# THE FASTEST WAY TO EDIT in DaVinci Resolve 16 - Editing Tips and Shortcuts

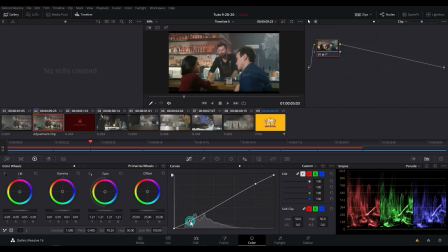Just add some kind of basic look here just so things look a little more poppy, you know? Scrub through and make sure things look nice.
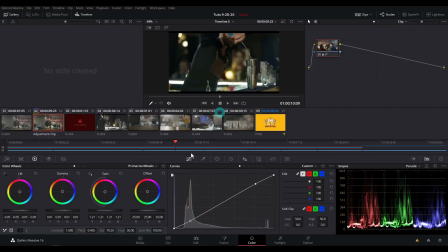I feel like it looks pretty good. Heck, we'll even add a little warmth. I'll just push the gamma a little warmer. I'll just add a little bit of nice cozy atmosphere. Switch back to our edit.
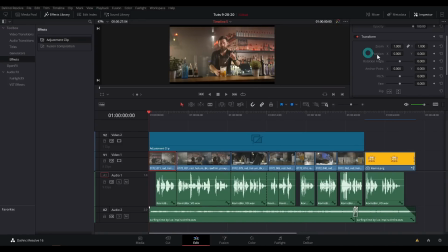One last thing is we have these black bars over everything. I'm just gonna zoom this in just a touch to get rid of those. I can hit Control C and then Shift Select all of my clips here and hit Alt V. And I'm just gonna check
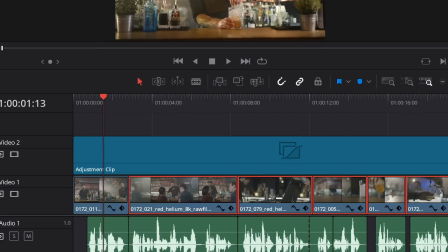zoom and hit apply. And that's gonna zoom everything in just how we wanted.
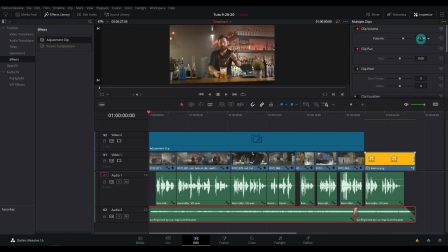One last thing is I think I'll take this music down just a touch and let's take a look at what we got.
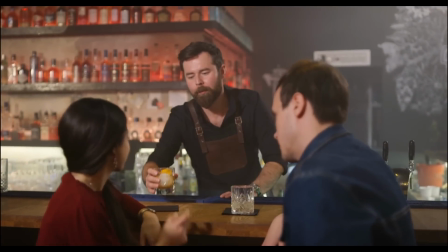Here at Kevin's Bar and Grill, we know that you're here to casually hang out with your friend while drinking or eating something.
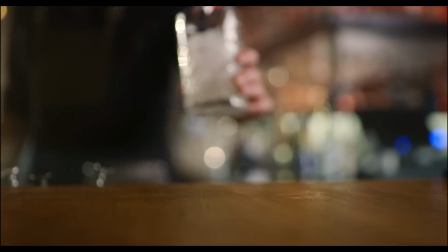So we spend most of our time filling things with other things, whether that's filling a glass with ice or a liquid of some kind.
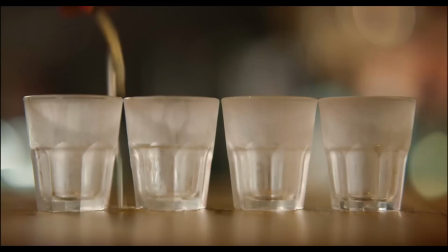Sometimes we do it without spilling, and sometimes we just pour it everywhere. Kevin's Bar and Grill. We fill things with other things.
That was a lightning round, wasn't it? Whew, that was quick. If you enjoyed this video, I think that you might also enjoy this video because we go over the workflow of Resolve and how all the pages work together and such. It's good. It's good. You thought I was going to say something witty at the end, didn't you?